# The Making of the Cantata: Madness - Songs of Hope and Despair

Which was quite challenging, because you didn't want to detract or distract from what was being said.
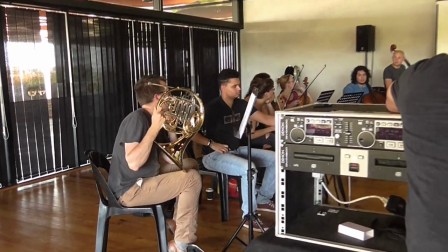32:52 And yet it had to hold an audience theatrically for an hour and a bit.
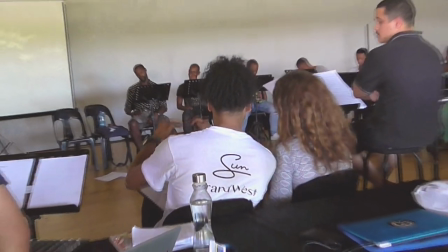32:57 So really you wanted to contain it, both the film, the images and the music,
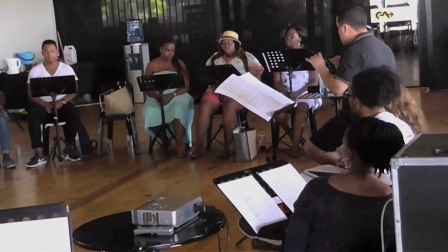33:03 and the content in the simplest way possible.
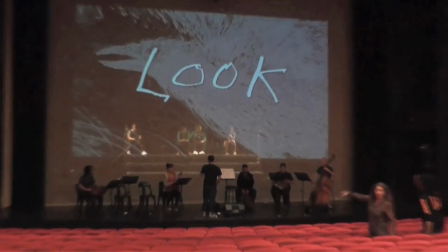33:09 So with some experimentation with lighting and projection,
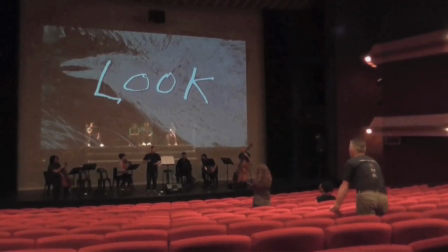33:13 we came to the decision to put the choir on a steep set of steps
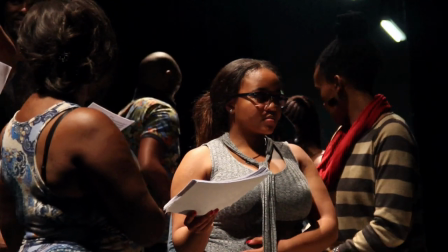33:19 and to have them behind a gauze, a white gauze, with front projection,
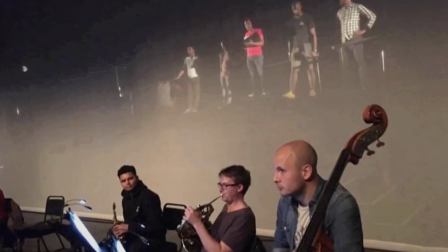33:27 as if they were floating in the image, and then to light the actual choir from the back or from behind the gauze.
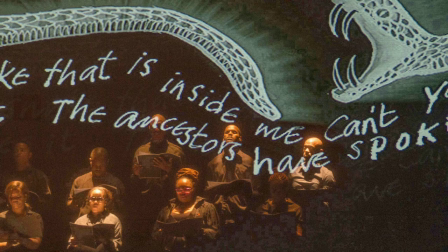33:35 And so they would appear like dreams or hallucinations.
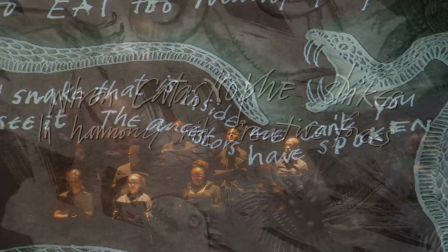33:39 And so you had this wonderful metaphor of singers, but people, characters,
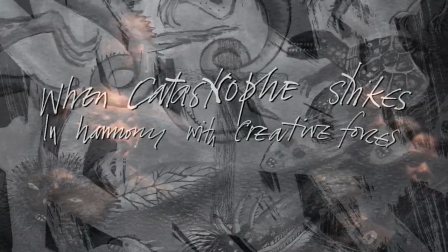33:45 within the brain, so within the pictures and the animation. So you had this sense of the soul, the mind, the brain as being one. And then, of course, through the words, understanding the suffering. And I suppose that's what drew me to the project so much, is Sean's approach, or his lens.
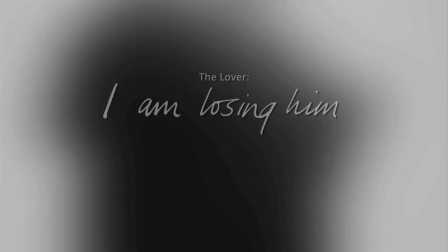34:08 Although he's a scientist and a doctor,
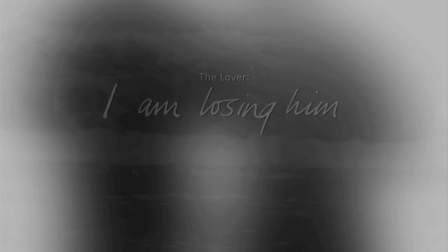34:11 he looked at the suffering through the lens of empathy and through a very human lens.
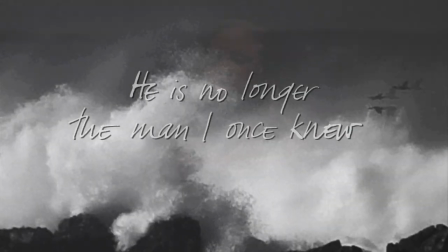34:18 And that combination is the soul of the piece, the spirit. And then supported by this unbelievable music, very, very complex, sad, simple, beautiful music.
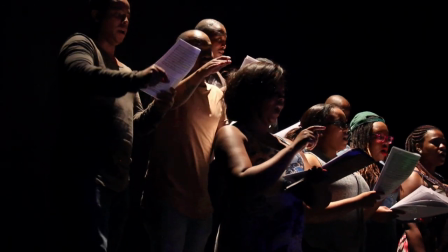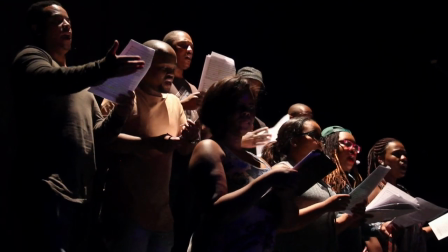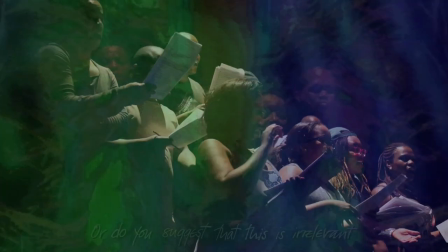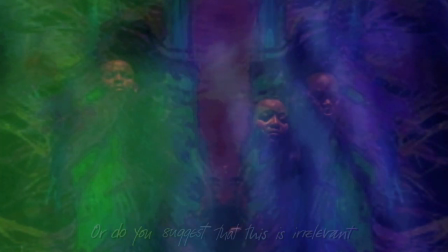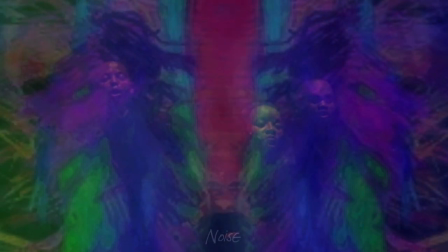34:54 Started the rehearsals, the whole cast got together and really discussed the subject matter and what we were trying to express.
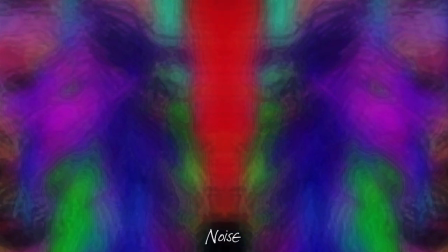35:01 Sean spoke a lot about the phenomenon of psychotic episodes, and Lara,
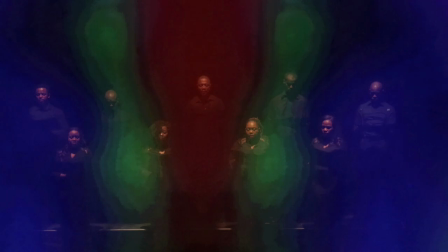35:06 the director, working with them on an emotional level to help them get into the minds of these characters. As the process went on, all of us learned more and more. And I think the big thing that came out of it was the cultural aspect. That, you know, there's science, or let's call it medicine, and then the cultural thing that almost needed to merge.
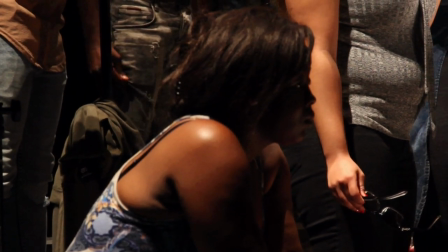35:29 Cultures are influenced by our surroundings and our communities, and when something like that happens, we don't understand it.
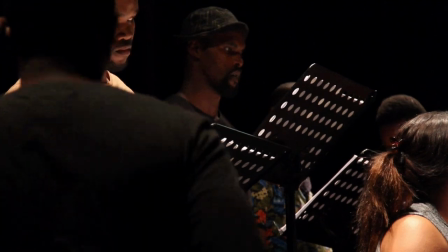35:37 And so our go-to is that, oh no, but that person's mad, or there's something wrong, and they get ostracized from the communities.
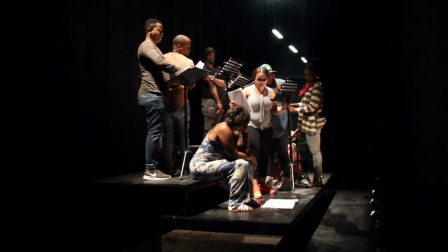35:43 This show opened my mind, at least, to the experiences that people go through that we don't understand. And so because we don't understand it, we push it aside and we push those people aside.
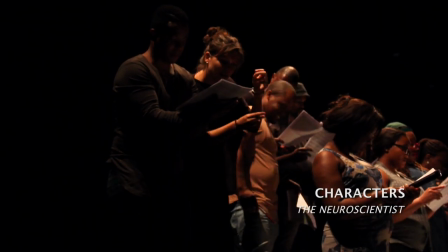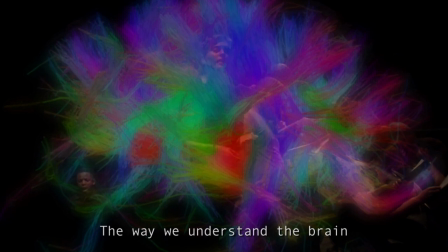36:02 The neuroscientist presents a emphatically reductive scientific position.
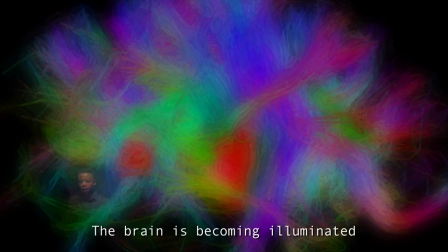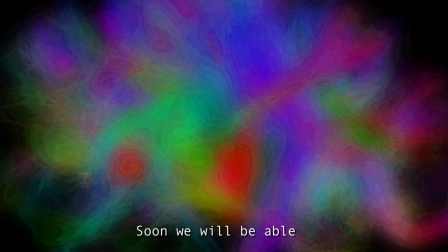36:15 And interprets the experience of the patient from a strictly objective stance
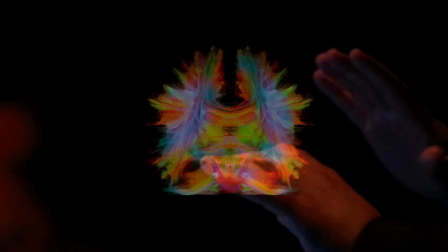36:22 as a neurological dysfunction, a consequence of synaptic dysregulation.
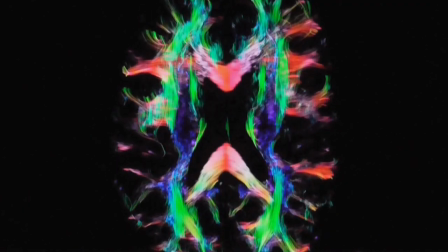36:28 An
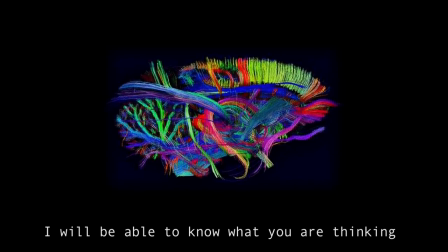36:32 in this respect, there's a conflict between the neuroscience and the doctor, who's less dispassionate,
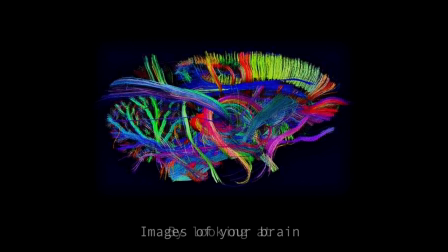36:39 is seeking more to look beyond the mere scientific explanation to the need to understand the subjective experience, what the patient is feeling.